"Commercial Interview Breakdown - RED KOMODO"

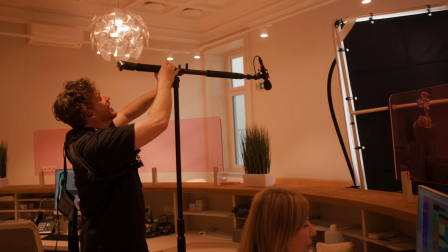4:06 And all I know is he used a boom microphone as well as a hidden lavalier microphone,
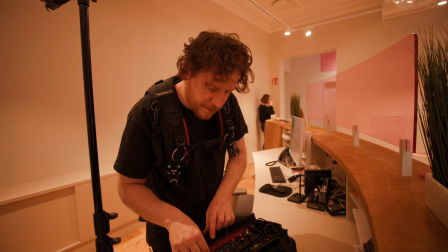4:11 and then he mixed everything on set and gave me everything afterwards.
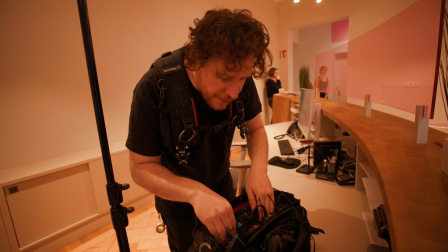4:16 And this made my life so much easier because now I had all these audio files and they were all correctly labeled to our scenes, and all I had to do was synchronize everything in post.
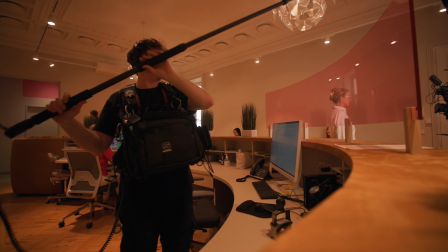4:27 So if you can, always hire a dedicated sound person because then you can concentrate on the story as well as the visuals. And now let's talk about the lighting, which is always my favorite topic when it comes to shooting interviews or basically any scene in general.
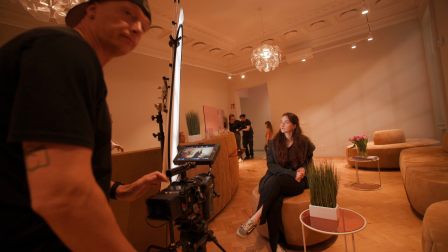4:40 On set, we already had a lot of lights that we needed to factor in. There were multiple spotlights on the ceiling as well as just a bigger ceiling light. Also in the background there were some lights in different color temperatures, so we needed to assess what kind of lights do we have, can we control them, and then expose for our scene and the available light that we had.
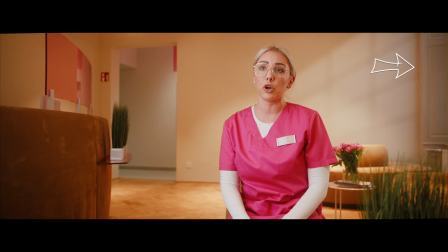5:00 There was also a window in the background that you could slightly see, but that didn't emit too much light, so everything was more on the tungsten base. And I actually liked the lights that we had because they created patterns, especially the spotlights and where they hit the floor,
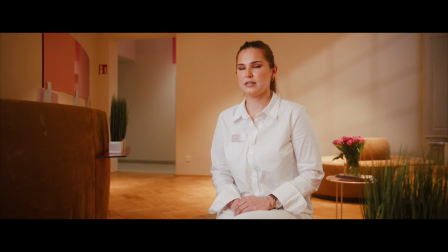5:14 because you can see that it created a dark and bright pattern, and that made for more depth in our image.
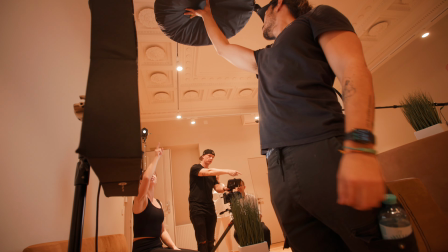5:22 Unfortunately, we did have some spotlights right above our talent, and we had two choices.
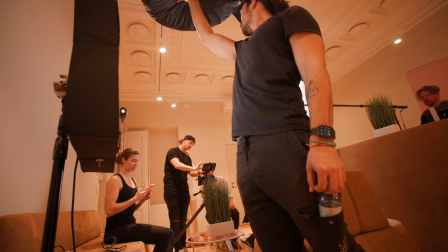5:27 Either we flag this off or we just turn off the lights.
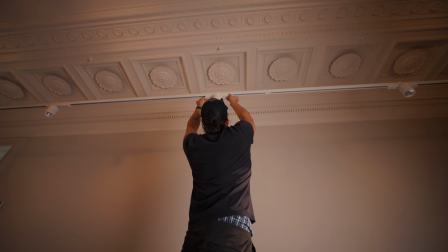5:30 And we decided it's easier to just unscrew one of the light bulbs where the spot hit our subject and therefore get rid of the light.
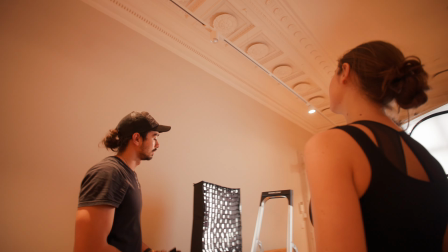5:38 And this is something that you should always do because you really need to control your light in your scene.
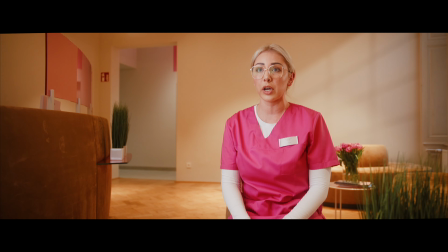5:43 There was also a door that led into another room, and we wanted to create a bit of a color contrast to all the tungsten lights that we had in the foreground,
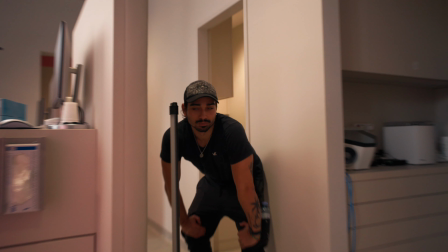5:52 and we used one of our Nanlite Pavo tubes just to emit a bit of a cooler color around 5000 Kelvin.
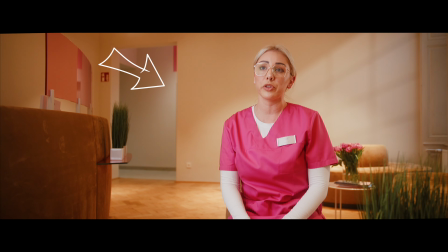5:58 Not only did this create color contrast, but it also added more layers to our scene and therefore gave us more depth. For our key light, we used the Intelitech Mega Light Cloth 2.0,
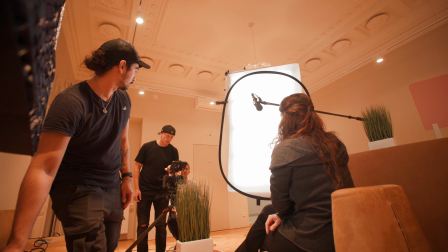6:10 and we used this for most parts of this commercial because the space that we had was really narrow,
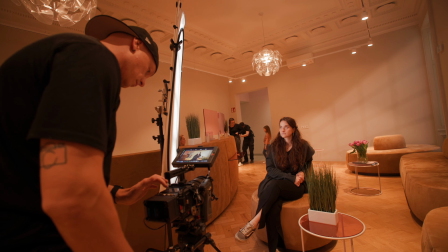6:15 and the Intelitech Mega Light Cloth is amazing in small spaces. Unfortunately, the Mega Light Cloth 2.0 only comes with half of a stop of diffusion,
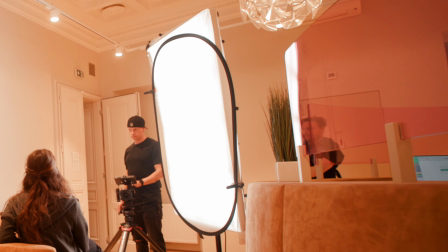6:25 which I always think is a little too low, so we double diffused it. The updated version 3.0 comes with a bigger softbox with more diffusion materials and different choices,
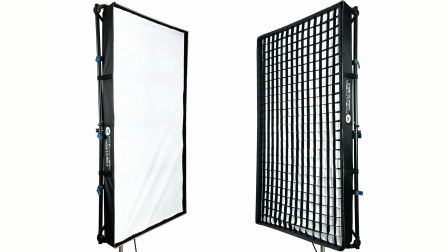6:37 so you have half stop, 1 stop, 1.5 stop, etc. And there's also a lot of other features that they improved upon. So if you're interested in this light, which you should because it's amazing and I use it for almost everything, then check out the 3.0 series.
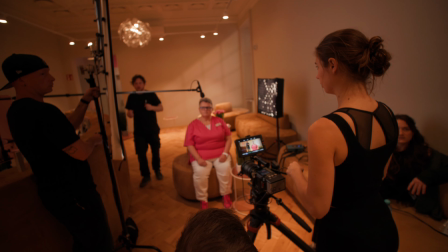6:51 And I will put down a link in the description below. We boomed this light a little higher above our subject at around a 45-degree angle,
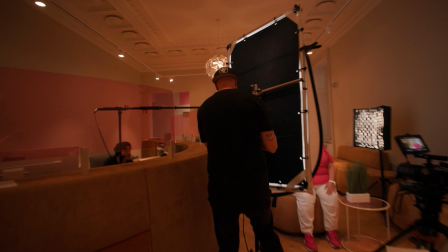6:59 and we also had to account for some of our talents wearing glasses,
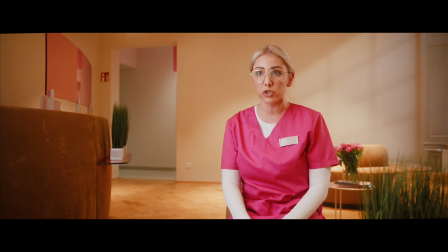7:03 and therefore it was really helpful that we had such a huge light source and that we could easily angle it up above our subject.
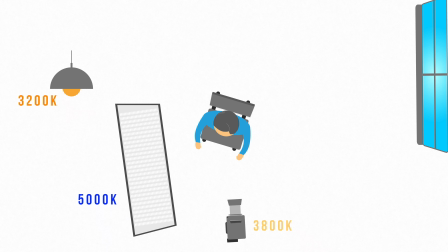7:11 We set the color temperature of our key light to around 5000 Kelvin because we wanted to have it a bit cooler, because you could also see a window in the background, and we kind of wanted to give off that there might be another window and that this is where the light is coming
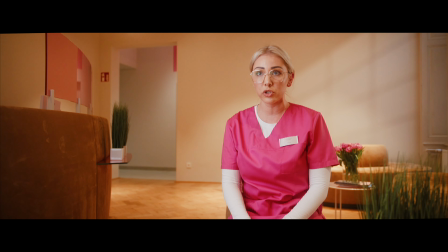7:26 from. We also wanted to create even more color contrast to the tungsten light that was all around the room. If we would have matched our key light to the color temperature of all the tungsten lights in the room, then everything would have looked the same. Either we would have matched our color temperature on the camera to all the lights in the room, and then everything would just look boringly plain, or we would have had a way too warm or way too cool look.
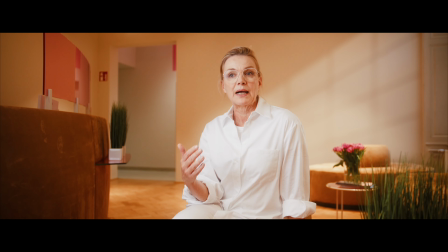7:51 By setting the color temperature of this light a little higher, as well as the background light that we created in the doorway, we created a lot of color contrast here. We also really didn't like the plain white wall in the background because it looked really boring and unprofessional.
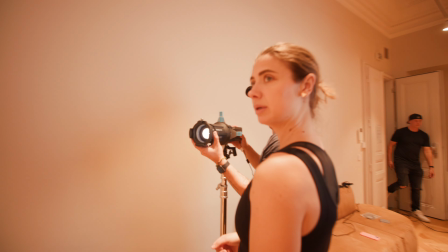8:07 So what we did is we took a Nanlite Forza 60B2 with a 19-degree spotlight mount.